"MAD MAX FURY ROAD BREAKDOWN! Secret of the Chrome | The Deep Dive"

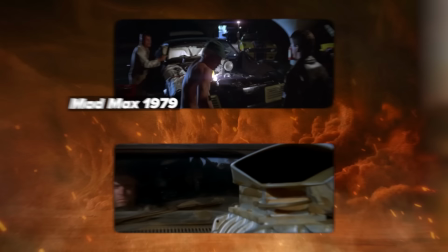248s
Max stands beside this beat-up V8 Interceptor, the Pursuit Special,
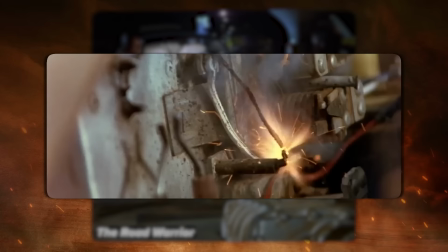252s
the GT Falcon muscle car that he drove in the first two films until it explodes in The Road Warrior and does not appear in Beyond Thunderdome.
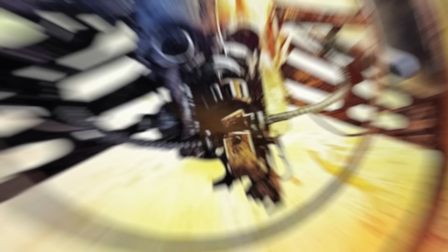258s
How did he get it back?
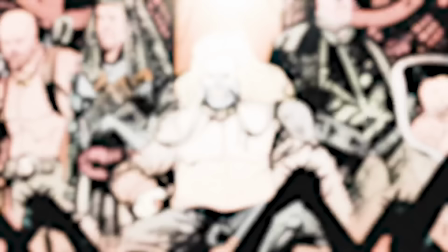259s
Well, a four-part prelude comic that was co-credited to George Miller shows the backstories of Nux and Immortan Joe and Furiosa when she meets the wives, and of course, Max.
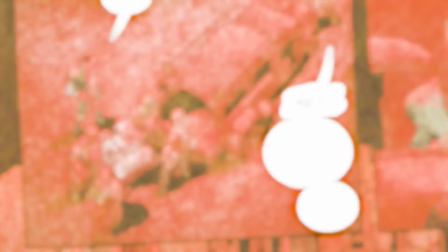267s
We learn that this story is set after Beyond Thunderdome, and Max goes to Gastown to fight in a Thunderdome Plus to win a new V8 engine.
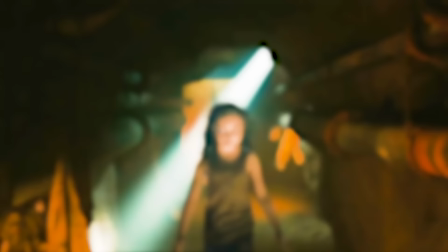275s
Throughout this opening sequence, he's haunted by the people he let die, including this girl. Her name is Glory.
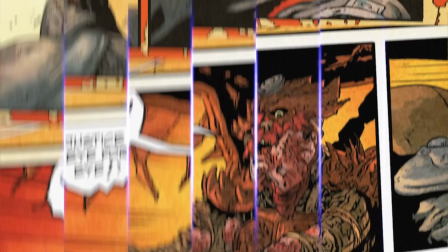280s
Her mother had saved Max during a conflict with the Buzzards after that Thunderdome Plus win, and one of the Buzzards stabbed Max in the femoral artery in the leg, and that is the one who later runs over Glory and her mom, and we see flashes of that here. And that is where we find Max now, hearing their voices haunting him.
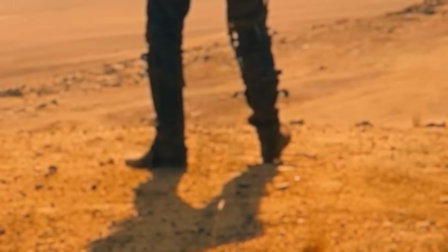295s Help us, Max. You promised to help us.
Yes, he stomps out their voices, kicks up that double-headed lizard, and just gobbles it whole.
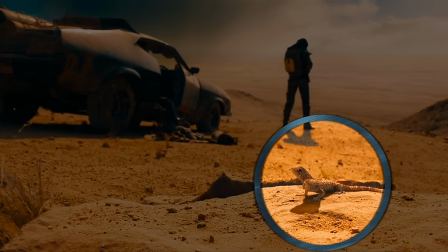303s
Of course, the lizard mutated probably by radioactive fallout, but this two-headed lizard, I believe, symbolizes Max in this movie.
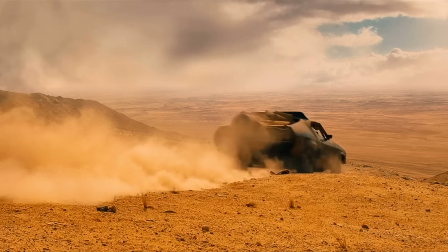309s
Our man is handcuffed to Nux as the war boy's blood bag and later tethered spiritually to Furiosa in order to survive and reach redemption.
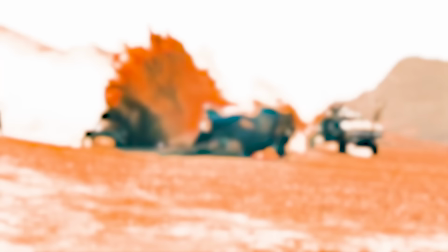317s
Max takes off in the V8 Interceptor and the Buzzards flip him. What an opening stunt.
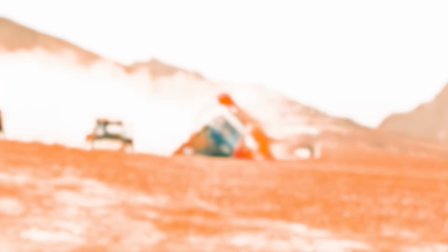321s
It's actually a reference to the famous T-Bone stunt in Road Warrior in which Guy's leg clipped the car and his body went limp so he flipped over and over.
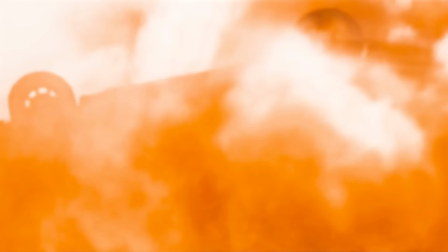328s
Here they wanted to go for a record with the Interceptor flipping and they actually used a mechanical arm that would suddenly drop down and flip the car and it just looks great.
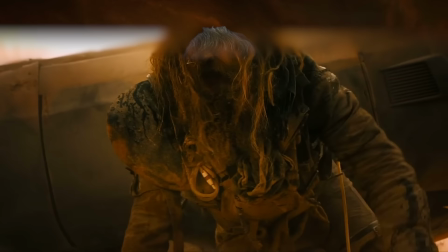336s
Guy drove the car himself here for the stunt but miller masks and edit with a cloud of dust so that when we push in on the car it's hairy hairy tom hardy max calls himself a man reduced to a single instinct survive survive and the best way to support the deep dive this
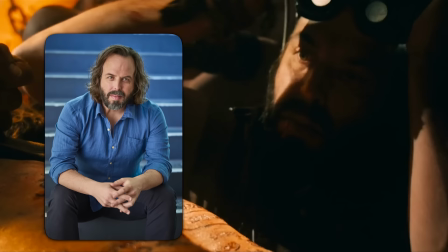351s
month is with one of our survive the dive shirts at nerdwrite.shop angus sampson plays the organic mechanic he's not a doctor but in this car worshiping dystopia he's kind of a mechanic of organs and he tattoos max's back,
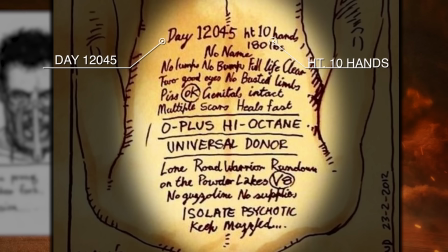365s
and I love this. If you look at the concept art, you can see that it is day 12045, and they measure his height in hands, as one would do with a horse. They write, piss okay, genitals intact, heels fast, O+, universal donor.
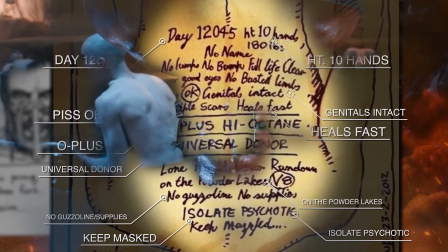376s
They write down where they found him, no guzzling or supplies on him, and they say, isolate this iconic, keep masked.
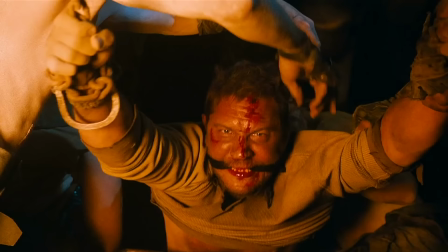381s
And they do this upside down, because as a blood bag, he would hang like a human IV drip. Now, since this movie is a chase, Miller already uses rapid cutting.
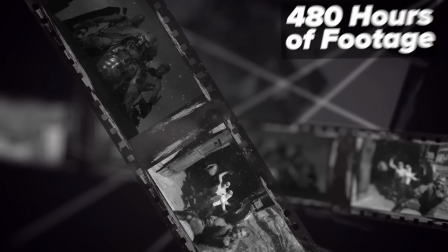389s
This is actually edited by Miller's wife, Margaret Sixel, who cut down 480 hours of footage it took three months to watch through they ended up with
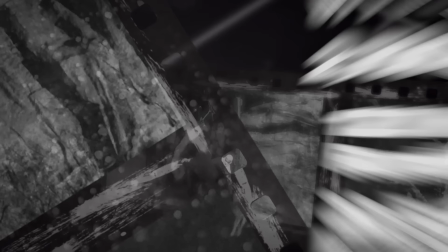396s
2700 cuts in 120 minutes which is 22 and a half cuts per minute miller brought in director of photography john seal out of retirement to shoot this
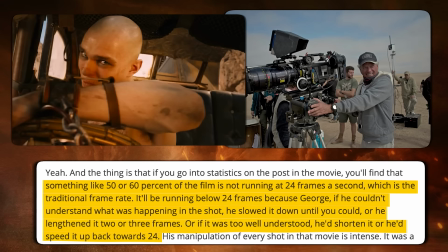404s
movie and seal said that 50 to 60 percent is running at the normal 24 frames per second but sometimes below 24 frames per second to slow it down as miller and six would manipulate every single shot to fit into that storyboard vision in order to accomplish this miller told seal to take the
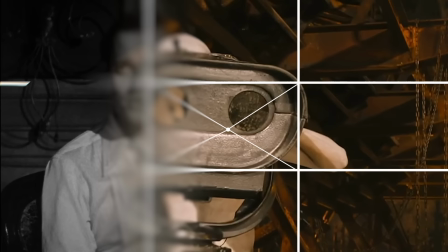418s
atypical move of framing every single shot of the movie so that the visual focus is at the center of frame unlike the normal
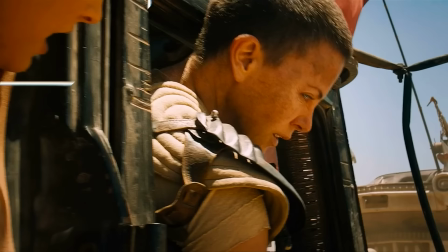424s
one-third of the line of frame so that when miller and six would later edit they could rapid cut from shot to shot and the viewer's eye would not have
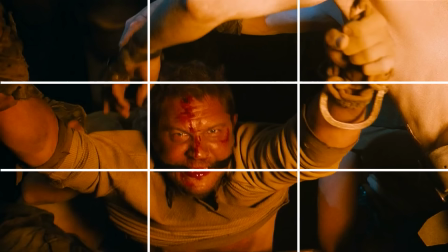430s
to move across the frame and you see that here with a shot of the hot brand pushing in cutting immediately to hardy's reaction shot in the same part of the frame really it's the skull pushing in at him triggering him over letting glory die that forces max to fight free at one point
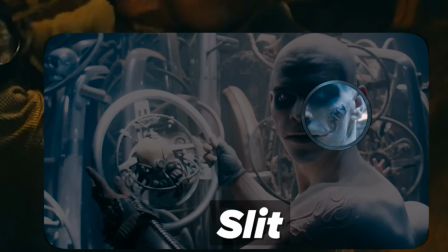443s
max shoves his wrist chains through the mouth of this war boy this is slit nux's lancer whom we later see with his cheeks stapled shut
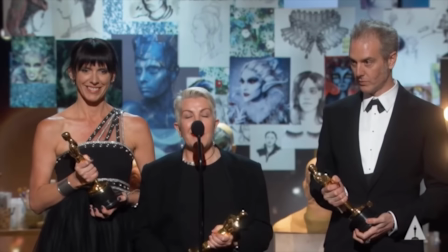449s
i thought this might be the origin of those scars but in an interview with elka wardega and damian martin they implied that these cuts were self inflicted so
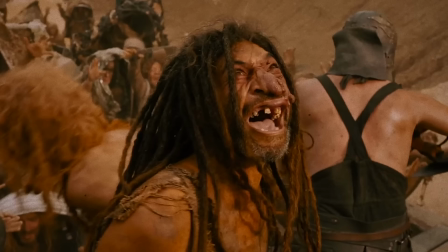456s
you know max might have just pushed the staples out here max runs through the apparitions of the people we let die including this guy with a very memorable nose we actually see this guy in the final moments of the film cheering to show max finally free from these ghosts the doors max pushes
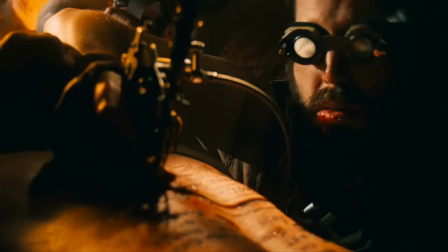471s
out through are actually the doors of an ambulance vehicle you can see the star of life symbol on those muddy door windows because this was the organic mechanics doctor office when max swings on the hook,
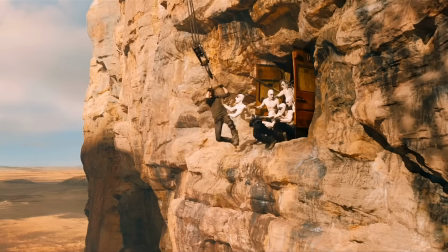480s
one of the war boys falls to his death.
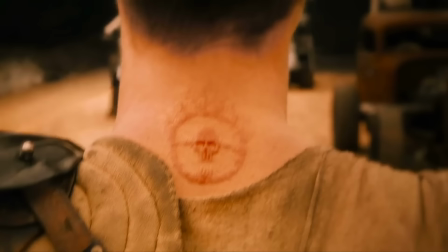484s
Yes, you can hear it clear.
Yes!
Because these war boys want to die in the course of the pursuit, it means that he's gonna go to Valhalla.